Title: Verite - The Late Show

But real movies, fiction movies, are full of conversations too. So we were trying to figure out what the difference was between the two. Why worry about a genre called documentary unless it was doing a different job, unless it could reveal different kinds of truths about our lives, our experiences? Some scholars now, younger people, are saying, oh, we couldn't have been so naive as to believe that we were actually watching life unfold. We must have known that, you know, the thing was edited. We must have known that there were biases creeping in inevitably because of the choice of lens and all the other factors, because of the presence of the crew and so on. We couldn't have been so naive. I have to tell you, my recollection is that we were that naive, and that we really did believe that we'd got a key to understanding the world. In fact, we'd finally got the key. The camera had been promising us this for 60 years and hadn't delivered, but we'd finally got the key.
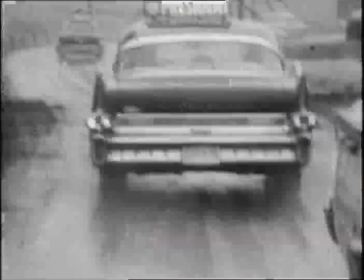11:21 We were like kids because we thought we were rediscovering cinema.
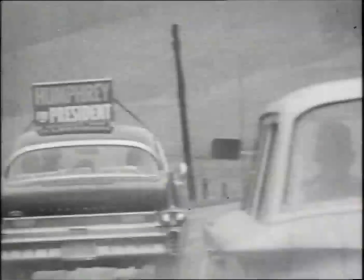11:25 All the stuff that fiction was doing, documentary could now do, and could go with it anywhere at any time. That was really a kind of reinvention, and that gave us an enormous thrill. We hadn't a clue how to do it. The films were endless and boring, and we always missed the main points, and we had to learn all over again what was interesting in front of the camera.
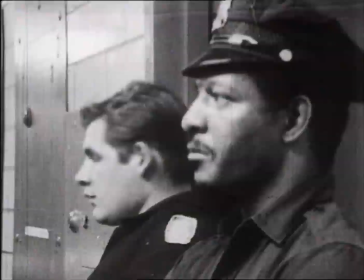11:46 You know, I mean, that don't make sense running the place all over the place. It really don't.
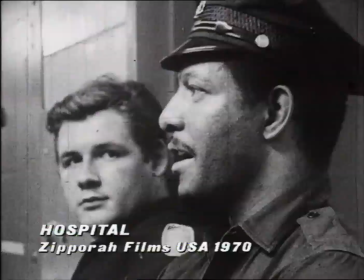11:51 All over the city, all these hours, 3 and 4 hours at a time.
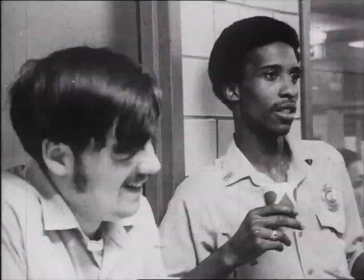11:58 In the mid-60s, one of the major proponents of the new cinema was the American Frederick Wiseman,
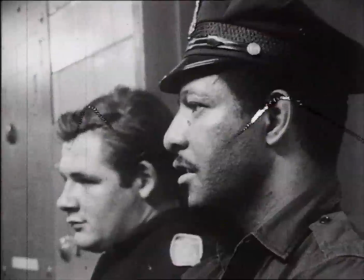12:04 who abandoned his legal career to undertake a series of studies of the thorny relationship between individuals and institutions.
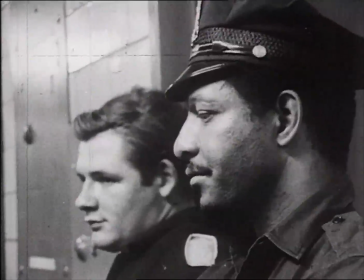12:11 But it don't make sense. It don't make
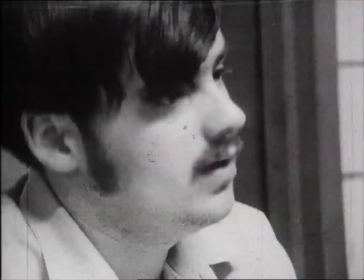12:19 sense.
His work was profoundly influential on a generation of students who attended the new National Film School in the 70s.
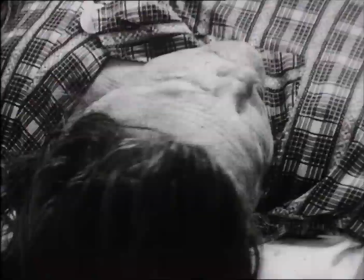12:25 She might have to wind up coming back up here. That's what happened.
I guess I like Wiseman's work a lot, and obviously Penny Baker, Leacock's. I was always really interested at the beginning in the way in which you have an interrogation or you have an interview,
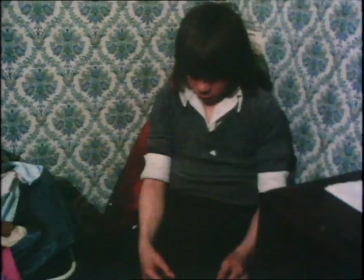12:40 and the way in which you go from point A to point B. And it seemed to me that film could record that in a way that nothing else could.
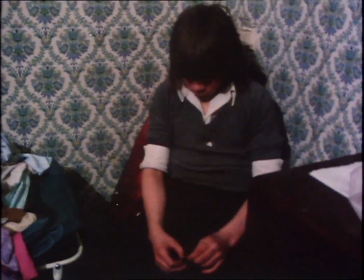12:48 After leaving film school, Nick Broomfield made a study of the police juvenile liaison department in Blackburn with Joan Churchill, who shot this scene.
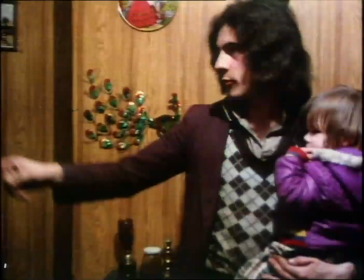12:56 Well, there's loads of times in seeing kids that way. You don't go around, oh, I bet he's knocking stuff off.
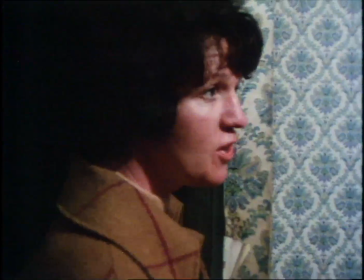13:03 So it was a very highly pitched situation. People were being caught and confronted in front of their parents, or sometimes it was traumatic for the parents.
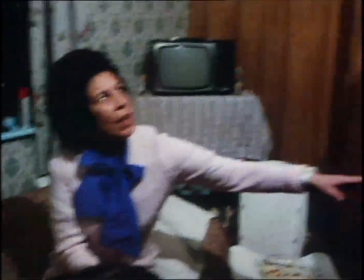13:12 And in a way, film could capture that, and it was very long takes.
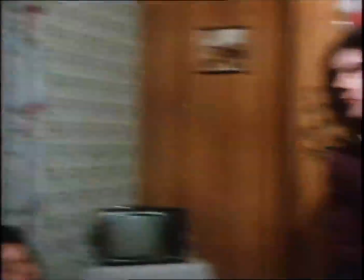13:17 And what most fascinated us was the way in which things developed within a particular take.
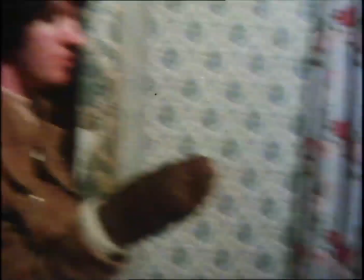13:22 So it was kind of pure in that way, which was, we didn't use cutaways, and it was, you know,
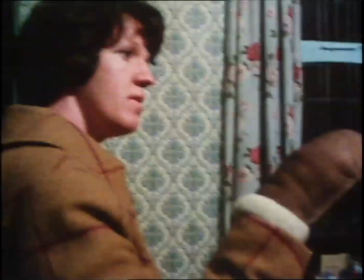13:27 an attempt to follow a kind of a process of an interview through.
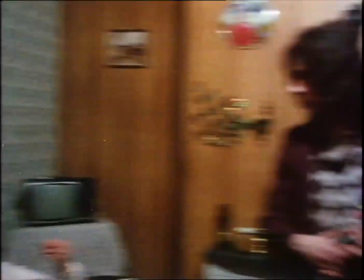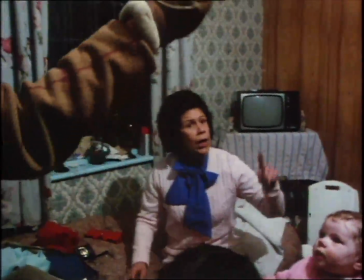13:40 This use of film as intense social observation, with a minimum of cuts or embellishments, was soon to find powerful expression on television.
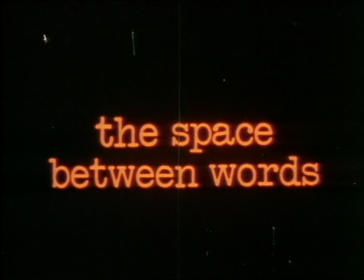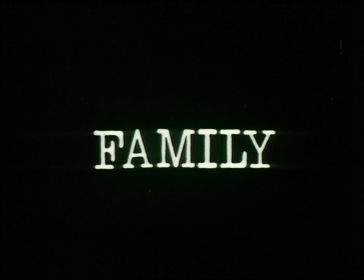13:57 We just looked at five examples of communication as we take it for granted. One in the family, one at school, one at work, one in politics, and one in diplomacy. And we took,
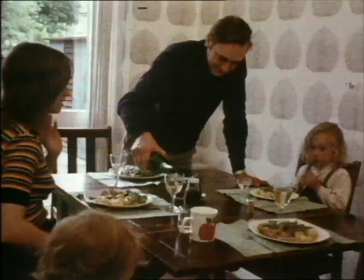14:09 again, quite ordinary examples and studied them, just watched them. And by offering them to the audience with a minimum of introduction,
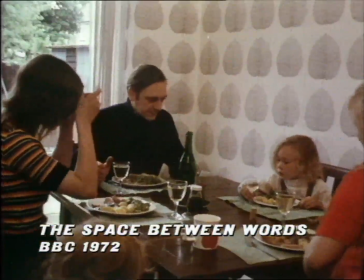14:16 we wanted them to derive their own sense of what was happening, really to build their own theory of communication by just watching it.